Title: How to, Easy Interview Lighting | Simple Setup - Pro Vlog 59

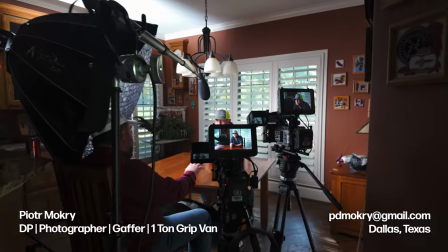Welcome back to the channel.
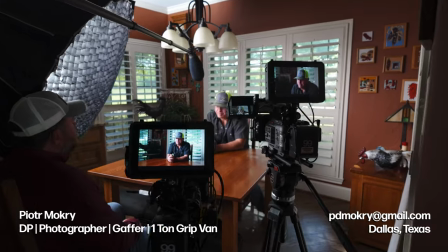I'm Peter Mokri, a dial space DP photographer gaffer with a one-tone grip van full of aperture lighting and I am available for hire.
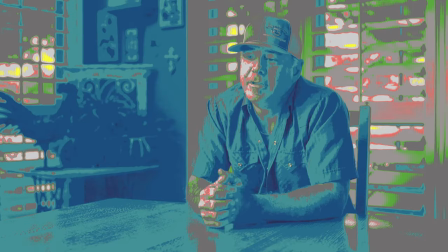In this video I show you how one large softbox can get you the results you need and make your subject pop.
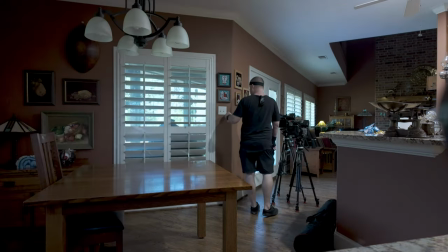Right when I get on location the first thing I do is set up my cameras to get my framing and see how everything's going to look.
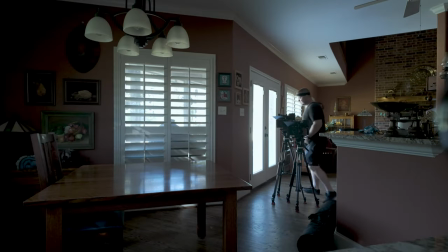Then the next step is eliminating the light. I want to see what the natural light is doing in the space.
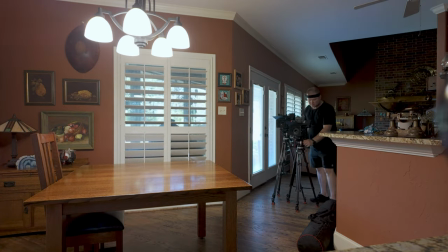I turn the lights on, off, and I kind of get a feel of what things are doing and to get my framing as best as possible.
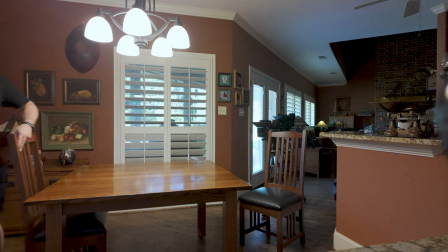The next thing I do is I try to adjust the furniture to make sure I could get the best look possible.
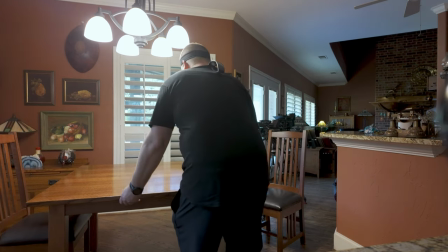With the camera not showing the whole space, you could cheat a lot of things.
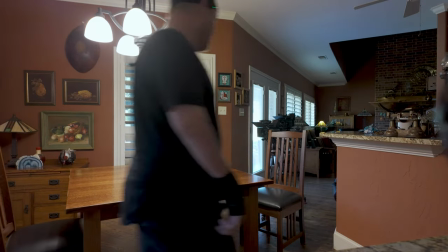Sometimes things may not be aligned like they normally would in a space, but on camera it looks amazing.
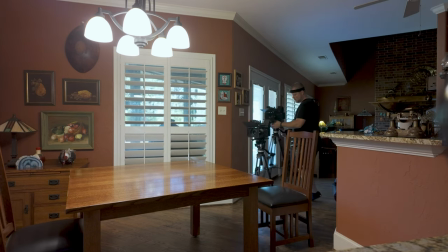And then when it looks good in person, it looks terrible on camera. So adjusting the space is really good.
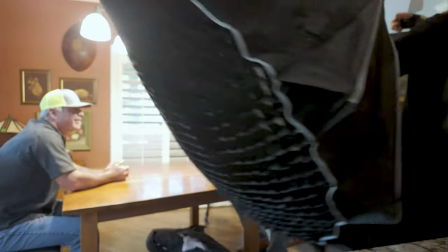I didn't have much time for this setup. I only had about 30 minutes, but I was able to get really good results.
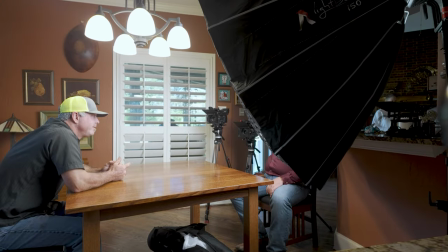Now, the space that I was in wasn't really big. It was pretty compact.
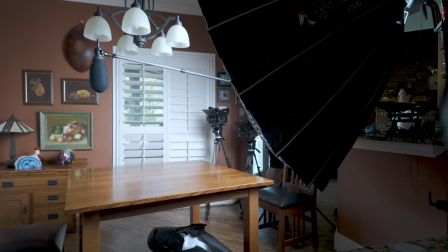It was just a little dining area that's kind of called the breakfast nook a lot of times here in Texas. One of the reasons the director chose this space for the interview was because it had a nice look with those shutters. Now behind the subject, I wanted them open, but on the side of the subject,
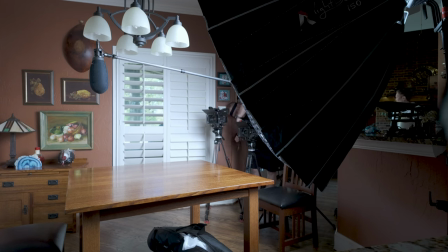I wanted them closed so I could control the light and it wouldn't be fading in and out or causing any weird splashes on the subject. But during this interview, I actually shut them. And a lot of people that watch the channel know that I like bounce light as my fill light.
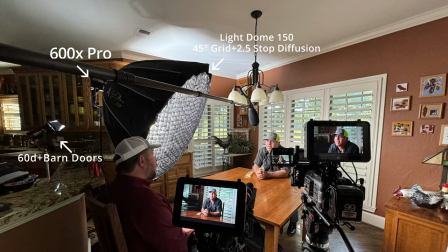So this created a bounce. Let's get into the lighting. I went with the 600X Pro with the light dome 150. It had a 45 degree grid on it and the 2.5 stop diffusion. That is the softer diffusion that comes with the Light Dome 150.
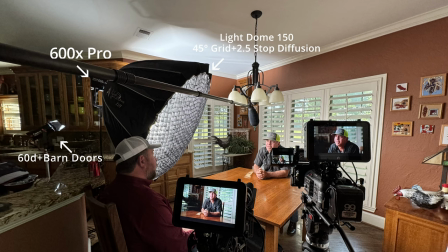And in the corner where you see the rooster over there that's straight ahead, it was really dark. I tried shining the 60D straight into the corner at the level of where the light is at right now. So it was about four feet off the ground. And what it did is it created really nasty shadows. It looked really directional.
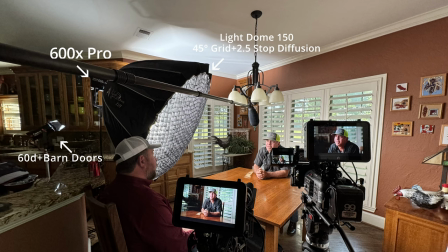It was just too much. It didn't work in that space. So what I did is at full power, I blasted the ceiling and you see that nice little rectangular spot in the corner. And that's just the 60D with the barn doors hitting that corner. And it's just bringing up the levels in that area, which is really great.
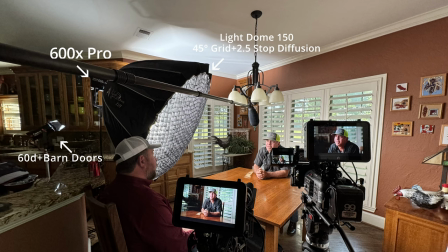And it's not really affecting the subject because we already have the key giving off a lot of output. So it's really not conflicting with it. And it made that just a little bit brighter because it was really dark. Otherwise, these interviews are a continuation of a project that I've been working on with a
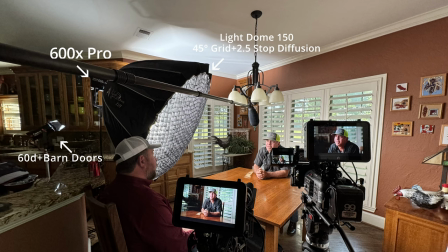local rancher and restaurant owner that we went to the panhandle to actually get interviews. And if you know ranchers, if you know, cowboys, if you know, people like that, even farmers, they love to wear hats. So I had to be prepared for the hats. They will not take their hats off.
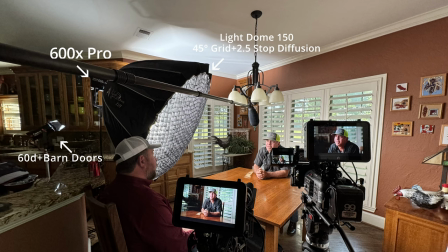They like to wear their hats and we are going to get the content we need hats on or hats off. It doesn't matter. So I came prepared and I made sure to get the light as close as possible to the subject,
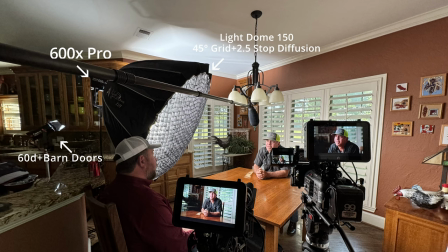but also get it low enough where I could actually get under the brim of the hat and not have really bad shadows as a result of them wearing a hat.
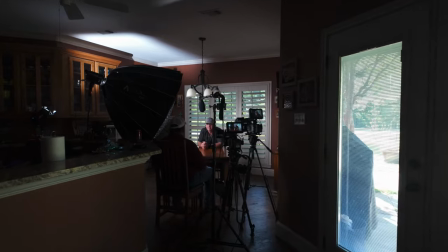So that was really crucial. When it came to cameras, I went with my trusty Sony FX sixes.
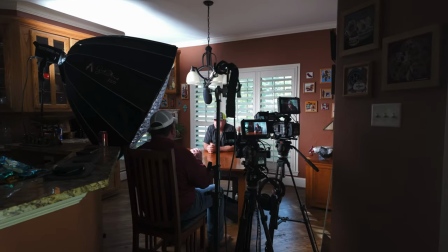I have two FX sixes and then I have a 50 millimeter and a 85 millimeter for the tight.
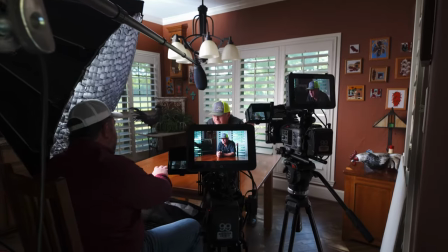I am using two Shogun connect monitors. So I have matching kits.
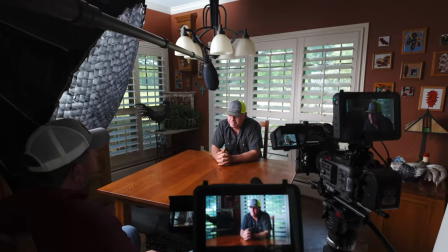My tripods match. It makes everything a lot easier. I have matte boxes that match.
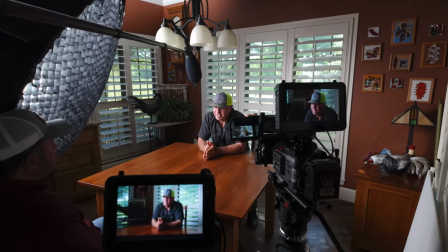So my kits are pretty identical. The only thing different on them right now is just the actual lenses.
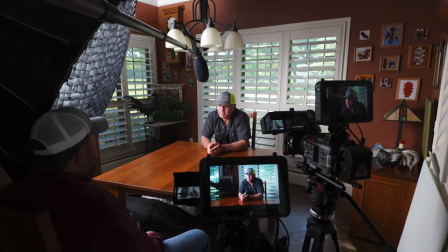And I have a 50 mil 1.2 and an 85 1.8.
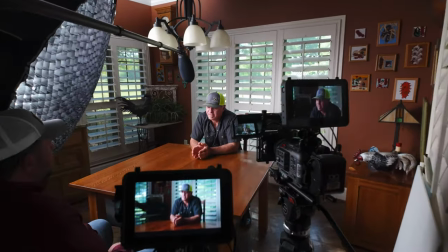I'm running a Sennheiser 416 straight into camera with the boom and we are not labbing the subjects.
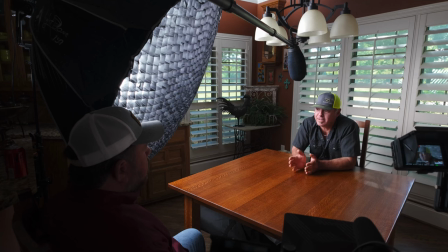I don't have time to lab everyone up and make their labs disappear.
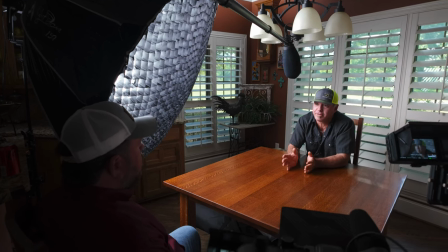They can sit down,
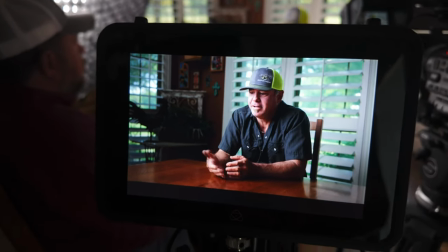get up and go and we're getting great audio and 99% of the time the labs don't sound as good as the boom.
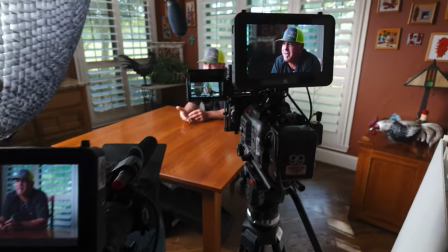So I go with the boom. Now people are going to say why do you have your windscreen on. Why do you leave that on?
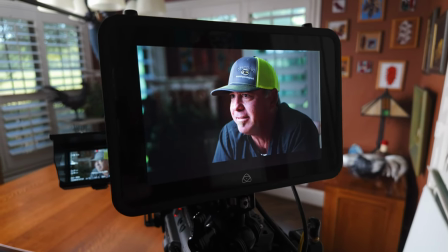Because we do interviews indoors and outdoors, and it doesn't hurt it being on indoors,
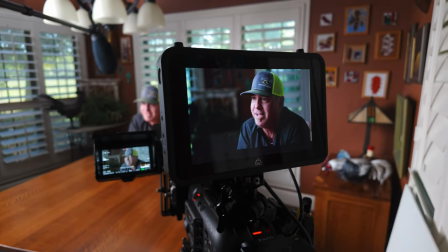and it works really well outdoors, so I just leave it on for these interviews so they have a consistent sound to them.
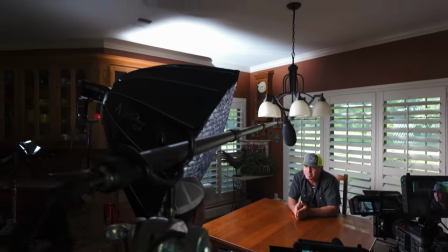And right there you can see that 600,
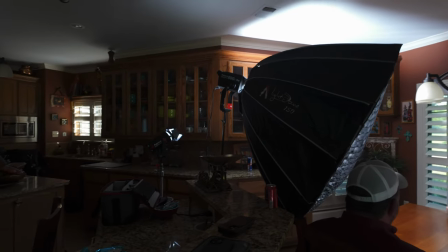oh sorry, 60D pointing right into the corner, blasting light to just bring up the levels of that corner.
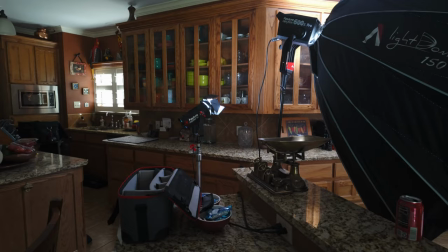If you see the corner in the kitchen over there, that's how dark it looked,
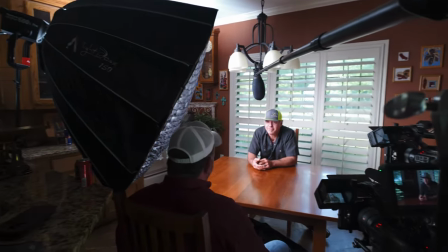and it just brings it up evenly and I made it where it was out of frame and it wasn't creating weird shadows or issues.
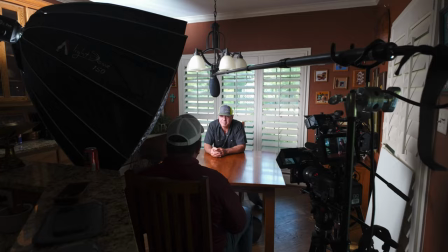Now, a lot of people have asked, what settings do you have in camera? What are you running? What are your, uh, you know, what's your F stop, you know, just a different setting.
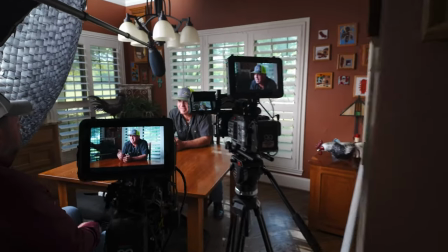So I went ahead and went in tight so you could see the settings that I have. And then I went to the other camera so you could see the settings.
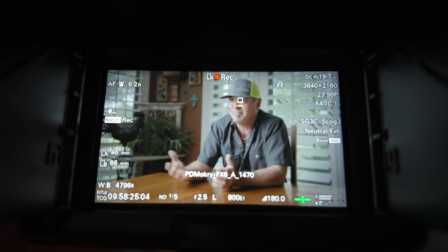The only thing you'll notice that's different is the white balance. Now, why would the white balance be different? Because I custom white balanced each camera.
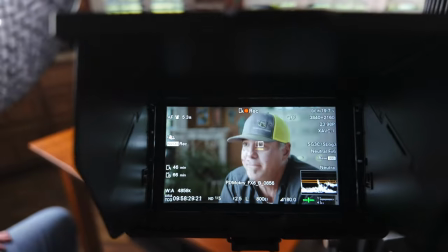So the thing that's a variable here is the lenses.
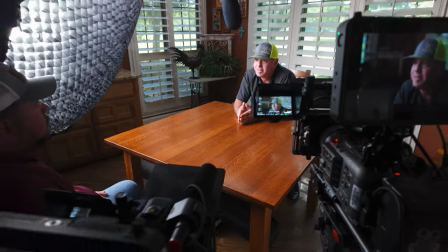They're two different lenses so they may pick it up slightly different and it's it's always recommended to do a custom white balance on each camera because if
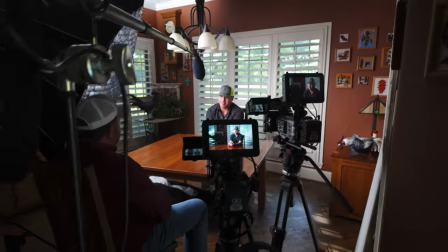you just go on the fx6 and put it to like 5600 on both cameras it doesn't correct the magenta or green shift.
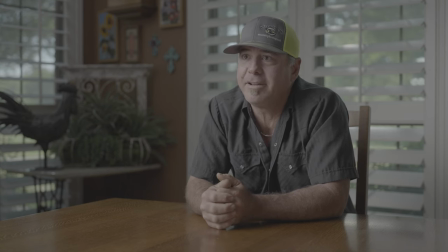So this is the footage straight out of camera. It's S-Log3, no adjustments made and then I apply a LUT to the footage.
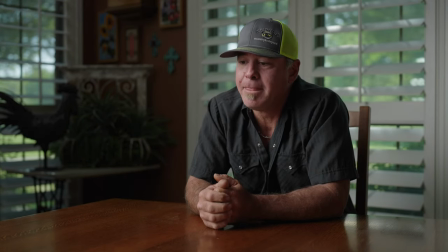This is kind of my go-to LUT. It's a Phantom LUT. I really enjoy using these guys. I think they're the easiest LUTs to do. If you just follow the rules you can just apply them and they look amazing.
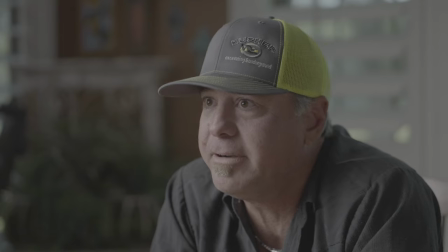And then here's the tighter shot. Same thing. Here's log and then we apply the LUT here and it just pops.
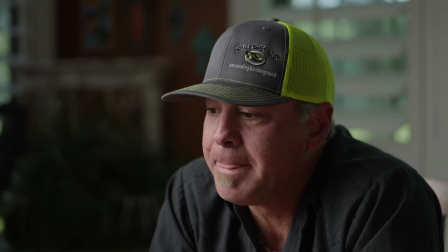It looks amazing. The skin tones look great. Could it use a little bit more adjustments?
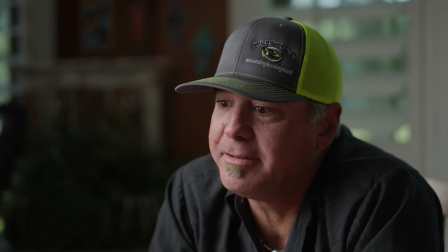Yes, you could fine tune to your heart's content, but for fast turnaround these are a great solution.
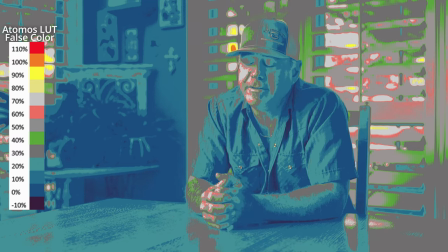Now this is what it looks like with the Atomos false color light applied. You can see how things land in the space and you can see how the background has that movement with the light as well. The tree is creating dappling on those blinds and that
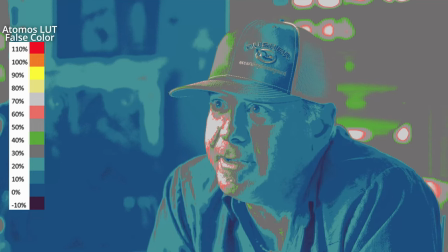keeps changing in the scene and creates some life that I really enjoy and this is the tighter shot. I think everything turned out really great. I'm really happy that we were able to get some catch lights. Also I was able to get some great exposure and not get any
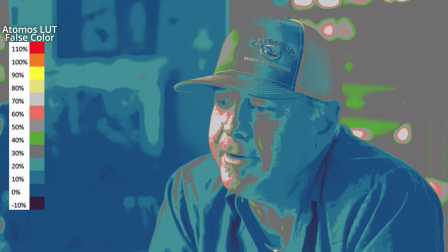nasty shadows from the hat which is a positive in this scenario.
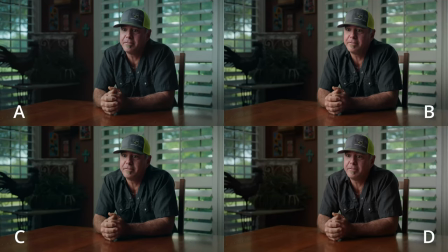So here's something that I want to do differently. So A, B, C, and D are all different LUTs applied. They're part of the Phantom LUT series. And which one do you like best? Do you like A, B, C, or D? And it's really a preference thing.
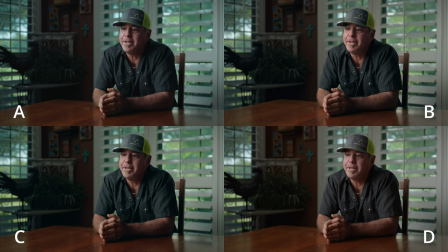You got to really look around because they look very similar. They're not like going off the deep end and extreme.
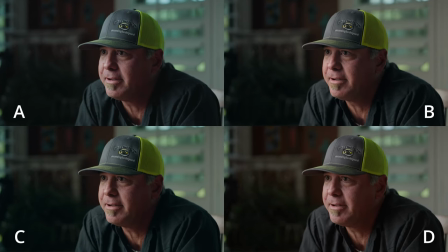And then here's a tighter look. And you can see the skin tones, how they change, the shadows, the whites, and just overall the look. Now, applying these LUTs, they will change some other things.
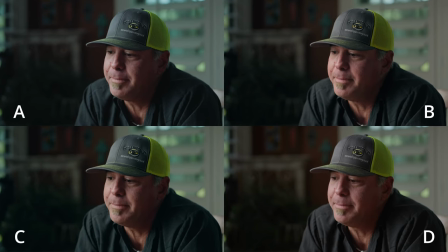So when I apply the Atomos false color LUT, I actually apply it after I've chosen my LUT, not in the lock.
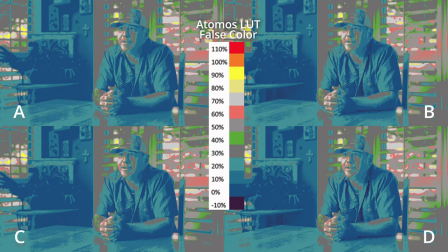So now look closely and you can see where it's different in this scene and what it's doing differently. It's very minute in some places, especially on the subject skin and just overall look.